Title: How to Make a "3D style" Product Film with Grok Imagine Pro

Is it going to be a pendant, a hat, shoes, a watch? Like what's the form factor? We don't know. So the idea for the film was to be playful with it and just have it change to whatever you want and, you know, have it be like, you know, sci-fi and not so realistic.
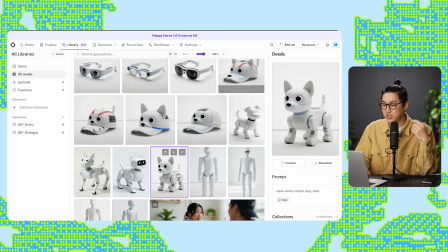(4:19)
But so just to walk through the evolution here, we started off with the 4 prompt for the base robot. I was like, that is perfect. And from there, I went into edit with Grok Imagine Pro and said, make this robot dog into a baseball-shaped hat.
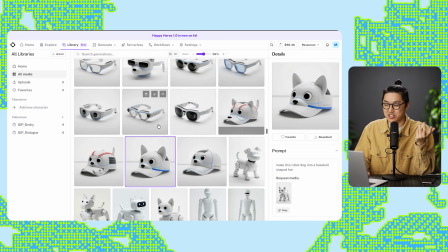(4:34)
And, you know, the designs Grok is coming back with are just so funny.
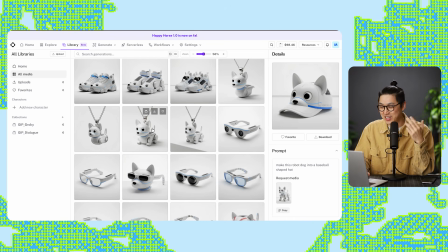(4:38)
I was like, this is going to be hilarious. I tried to make it a pendant. I don't think that really worked out. Some shoes.
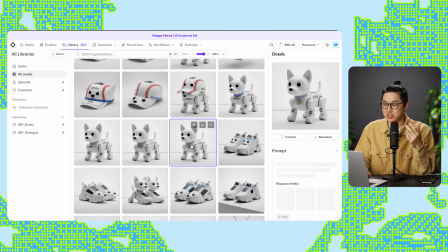(4:44)
And then at a certain point, I realized that I didn't have the word Groky on the robot. I think it said like robot on it. So I wanted to brand it. So again, took the original image of the robot that I liked and said, replace the text on the dog to say Groky, give him a dog name tag that says Groky, just multiple opportunities for the branding on there.
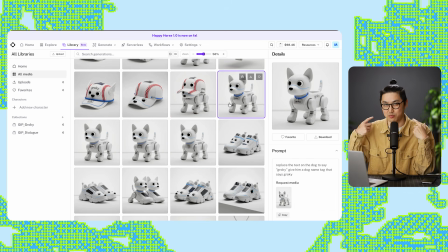(5:03)
And I ended up choosing, I believe, this one with the dark blue necklace, little name tag, Groky's on the side, and we're off to the races.
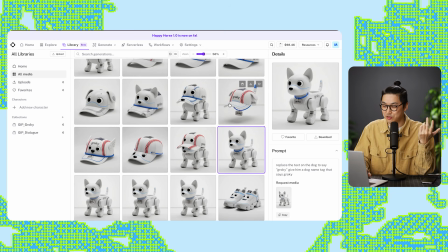(5:12)
And just prompting through a couple different hats.
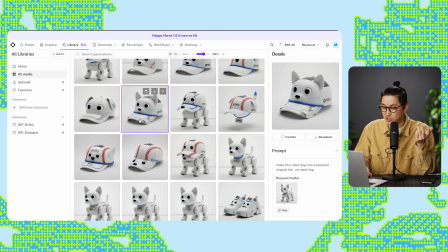(5:14)
I forget the prompt was something like, make this robot dog into a baseball-shaped hat, no name tag, because I thought the name tag was distracting.
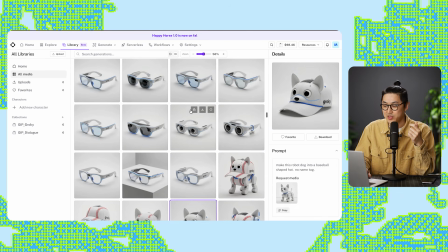(5:22)
I believe we ended up going with this one. Pretty fun. Then I just did the same thing over and over again, lots of glasses,
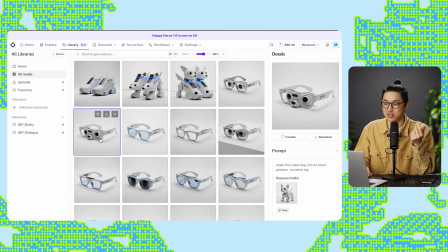(5:29)
until I liked this one with the nose. Sort of an odd thing to have on glasses, but make this robot dog into an AI smart shoe.
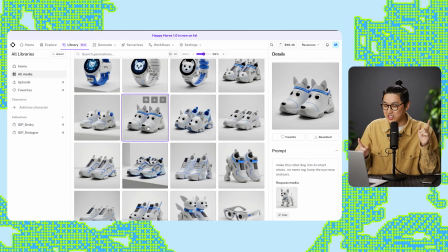(5:36)
No name tag. Keep the eyes and nose and ears. So that's what I wanted.
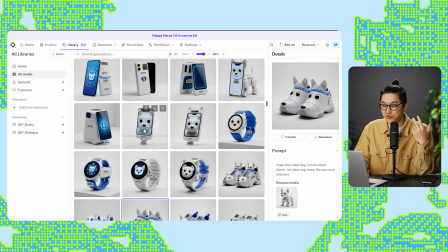(5:40)
I wanted to still look like an animal. I did a watch and a phone. They didn't make the final film, though I did make some videos out of it.
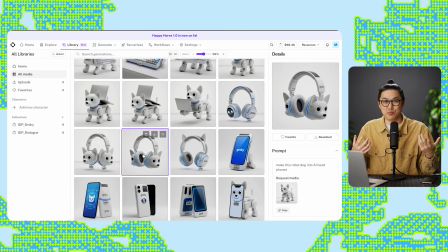(5:46)
Same thing with the headphones, right? And these designs are super fun, and the renders look like super high quality 3D objects.
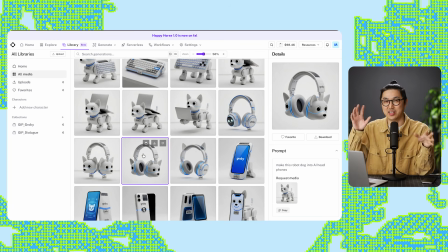(5:55)
They're not like hyper realistic with like super shiny and like, smudges on them and stuff like that.
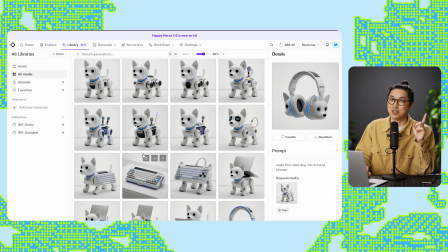(5:59)
And I will say that, test me if you want, I could 3D model all of these things. It would take me months to execute this film, but I could hand model all of these.
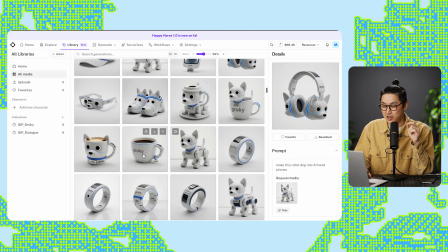(6:08)
Chose not to in this case. I tried to make like a smart ring, wasn't my favorite. And the finale here was the Groky coffee cup. I don't know why.
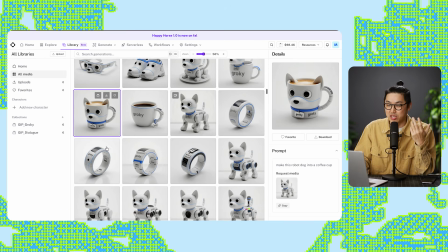(6:20)
I just thought it was funny. We're just riffing. And, as we look at the, again, preview fall library, it's just really fun to watch the evolution.
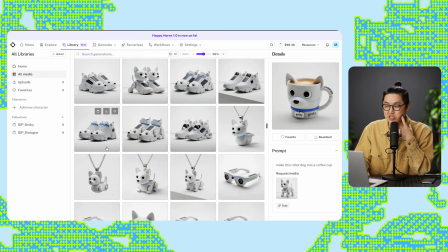(6:28)
And this is the best part about generative AI to me, is that once you land in your concept, even if you 3D model it, drew it,
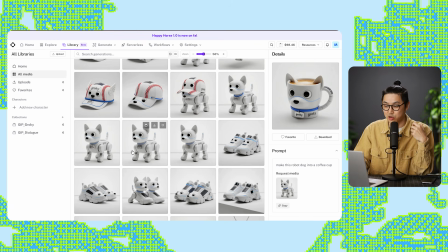(6:35)
generated it, whatever, that you can just go through so many iterations so quickly versus imagine 3D modeling every single one of these.
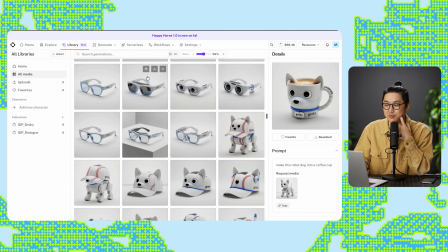(6:42)
I mean, obviously you wouldn't take them all to that finish. You'd be in concept art, but it's a fun part for me as a creator who's done it the traditional way and does it this way.
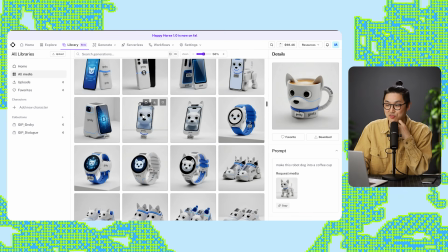(6:51)
I like moving fast like this. It's very fun. So what I did at this phase is I just took all of these images, I generated them as squares, and I just chucked them into Seedance, and I said, make a commercial where the robot transforms between these different forms, and here's what it came back as.
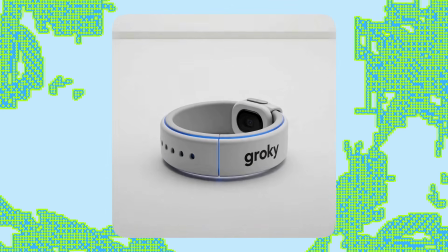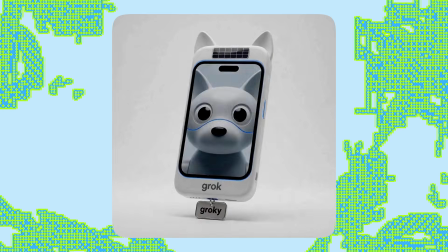So that was a cool proof of concept just to see the transitions. I liked how it looked, but it was square. So I made a 16:9 version and I prompted for a bit of a voiceover. And luckily it actually synced the voiceover text with what was happening. I don't know if that was coincidence or not, probably not. And here's what that commercial looked like.
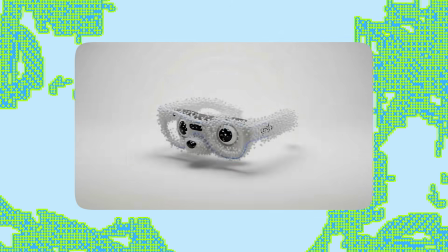(7:42) Groky is your new AI companion. He can help you see, hear, run, and stay connected.
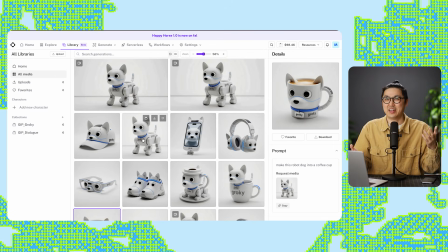(7:50)
So that version had the voiceover, and it had some transitions that kind of went to orbs in between. I didn't really specify, but I had a new idea after that. And we're back again on the preview fall playground,
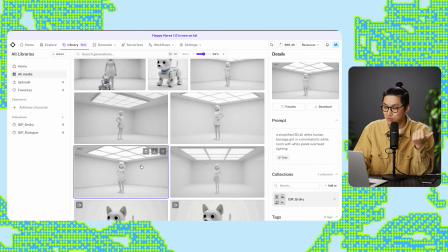(8:03)
and you can see here that I prompted for a simplified 3D all-white human teenage girl in a minimalistic white room with white panel overhead lighting, and boom, it nailed it. It does look like they're kind of 3D models here.